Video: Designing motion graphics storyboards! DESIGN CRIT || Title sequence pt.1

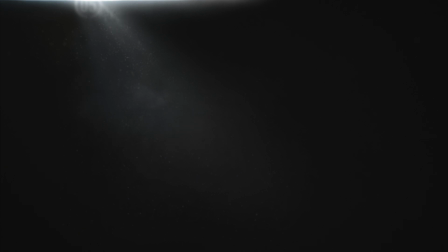0s
Well, hello, my name is Carrie, and today we're going to critique a motion design project,
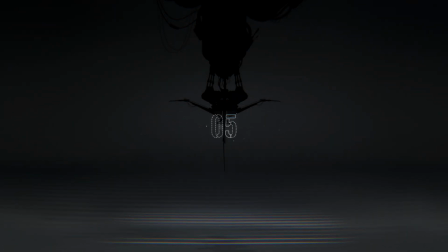4s
give it a huge makeover, and talk about a bunch of core ways you can improve your own work.
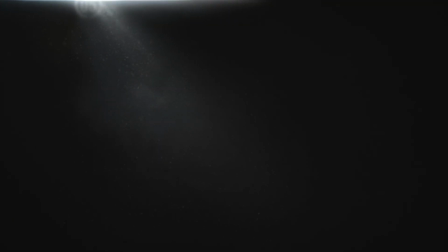11s
So wow, it's been a stretch.
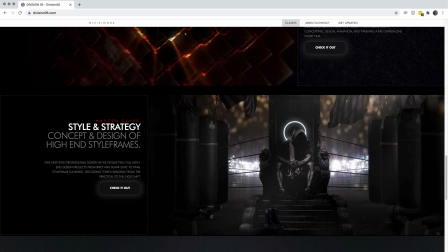13s
I've been working on making some heavy-duty design classes, and today we're upgrading a motion graphic storyboard submitted by one of the students of those classes.
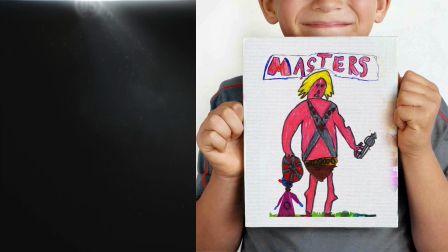22s
And let me tell you, it's going to get a bucket of sex dust dumped on it.
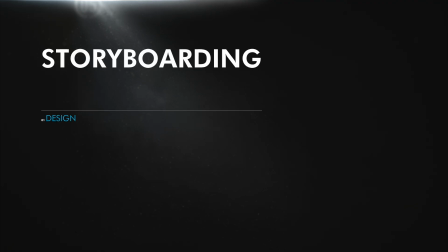26s
Now that's awesome because storyboarding is where you're really designing the look and feel and all the cool stuff that's going to happen in your animation or film.
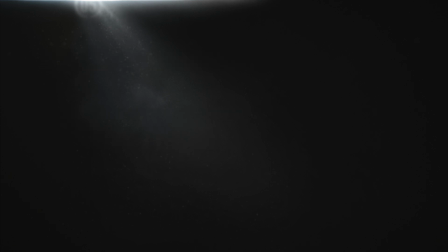34s
So it's where you really start creating something of your own from scratch. Now we explored how I designed storyboards a little bit in episode 2 a while back,
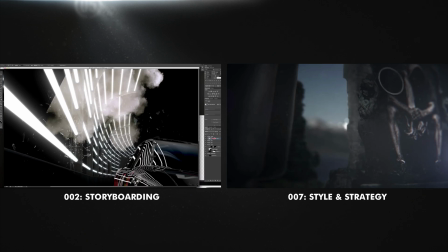43s
and we explored in much more depth in the more recent masterclass, Style and Strategy.
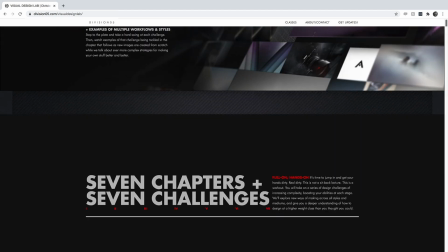48s
But the Visual Design Lab is a full course with video chapters and big projects and critiques and community.
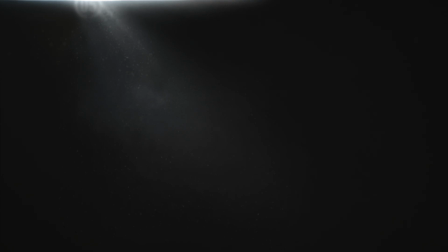55s
And we're going to tear into the final project for the lab by a designer who's completed the course, Miguel Ortiz, who has very kindly offered to be a sacrificial lamb.
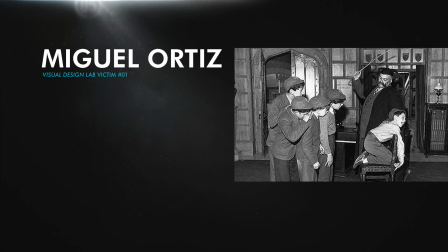64s
So we're going to take full advantage of that and slap his work around. Links to his stuff down in the description. Now,
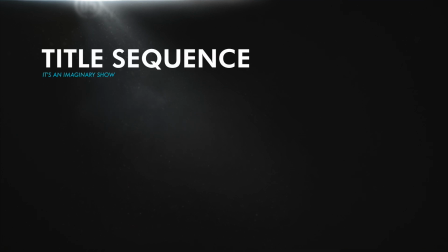70s
Miguel decided to design a title sequence for a show about American soldiers near the end of World War II in the Battle of Iwo Jima,
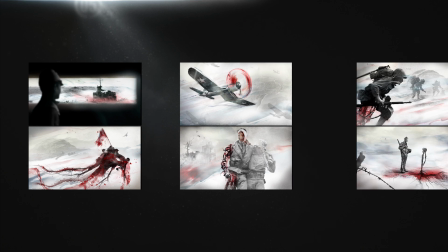78s
an island off of Japan. His storyboard is really interesting. It's also a little gory, but we'll talk about that.
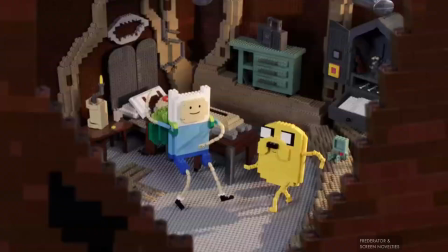83s
Hang on to your pants. Now, a title sequence is where you'd normally have the show title and the main credits, and his storyboard,
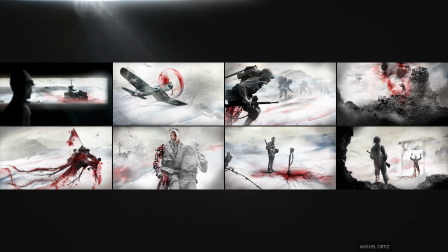91s
as you can see, doesn't have a title or credits because this is an imaginary show, so it doesn't have that stuff. And I'm glad because we're not really concerned with that for this particular project. We're concerned with whether the design of the sequence itself is good.
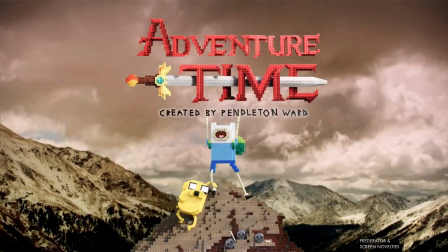106s
Is it fun or charming or beautiful or interesting or inspiring?
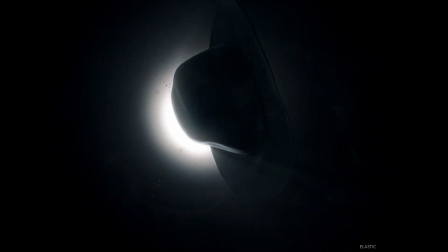111s
Does it keep the viewer's attention? And once it has their attention, what does it convey to them? How does it make them feel?
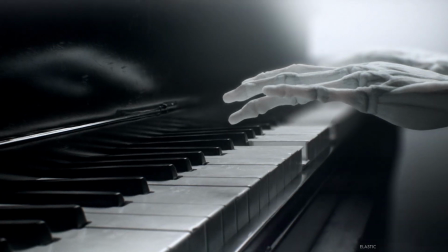117s
Do they come away with a specific impression or some new understanding?
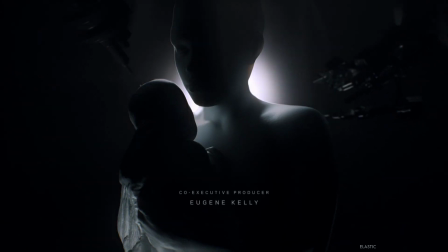121s
Basically, is it likable or attractive enough to grab their attention and then impart an experience, a feeling, or something meaningful?
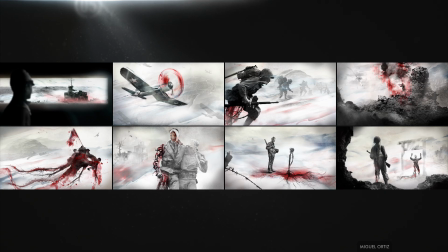129s
So is this doing any of that? Yeah, there's a lot to like here. It may not be everyone's cup of tea because it feels messy and handmade and there are images of war. It's somber and it's dealing with serious subject matter. But it's doing that pretty well, which is great.
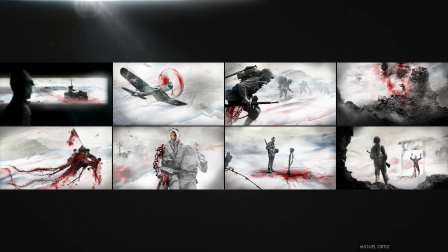145s
But how is it doing any of that? That's the question that's going to tell us how we can make it even better. So we've got to dig into it to figure that out. We've got to look at it critically. And we can start by just looking at what's right on the surface, the really obvious stuff.
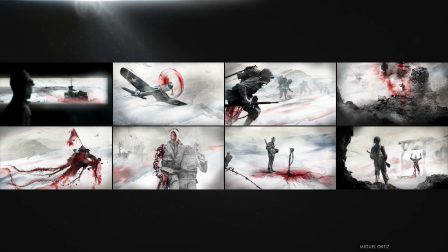159s
So what do we see? We can see that a lot of it is based on black and white photos, and that's mixed with some painterly stuff, ink washes, splatters. It's a type of collage.
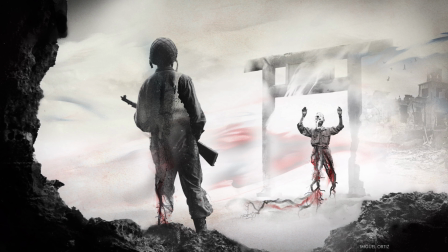169s
The photos specifically are mainly of soldiers from the middle of last century, which feels kind of journalistic and historical.
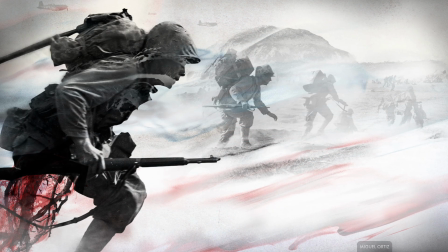177s
In some cases, the elements are faded and eroded, sometimes liquidy, and that makes it feel slightly dreamy as a result, right?
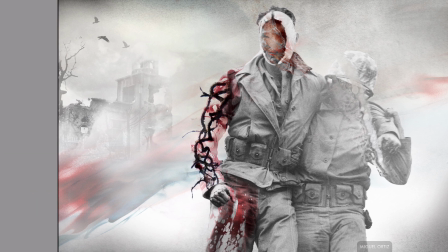184s
The color palette is really subdued, mostly gray and sepia tone with some hints of desaturated blues in there.
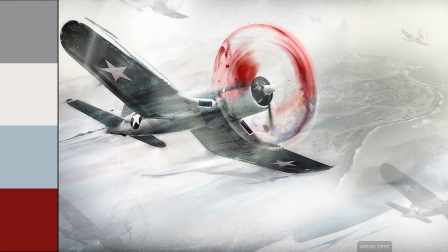191s
And then there are these vibrant reds that are really the focal points in a lot of the frames.
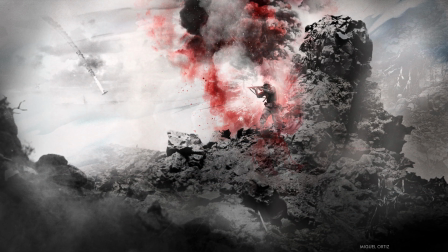196s
In the context of old images of soldiers at war, that flowing red pretty obviously references blood. And there's an awful lot of it. You put these things together and, you can get a feel for what the general topic is here.
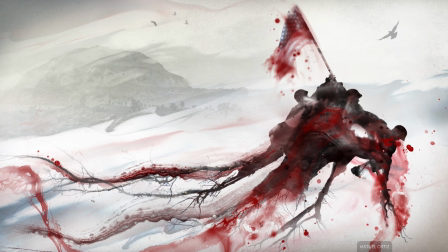209s
And the way they're put together is kind of creating a mood, right? There's a sort of an attitude about or perspective on what's going on here.
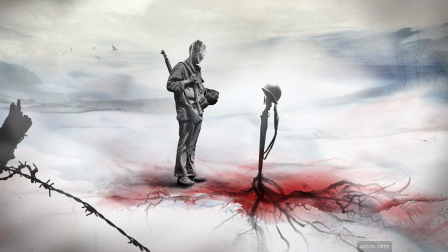217s
It's about a battle, but it's kind of lamenting that battle. It evokes thoughts about difficult times, difficult memories.
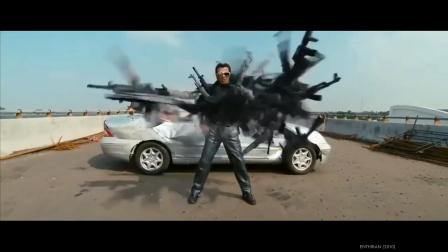225s
As opposed to some other narrative about war that might instead focus on heroism, guns and explosions and kicking bad guys in the nuts or whatever.
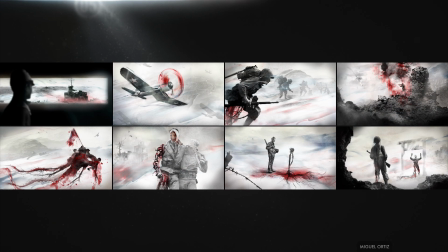233s
There's some of that here, but it seems like it has a more purposeful point to make, that this is more about the cost of war, and it uses its own dreamy, collaged kind of storytelling to do that, which is really cool.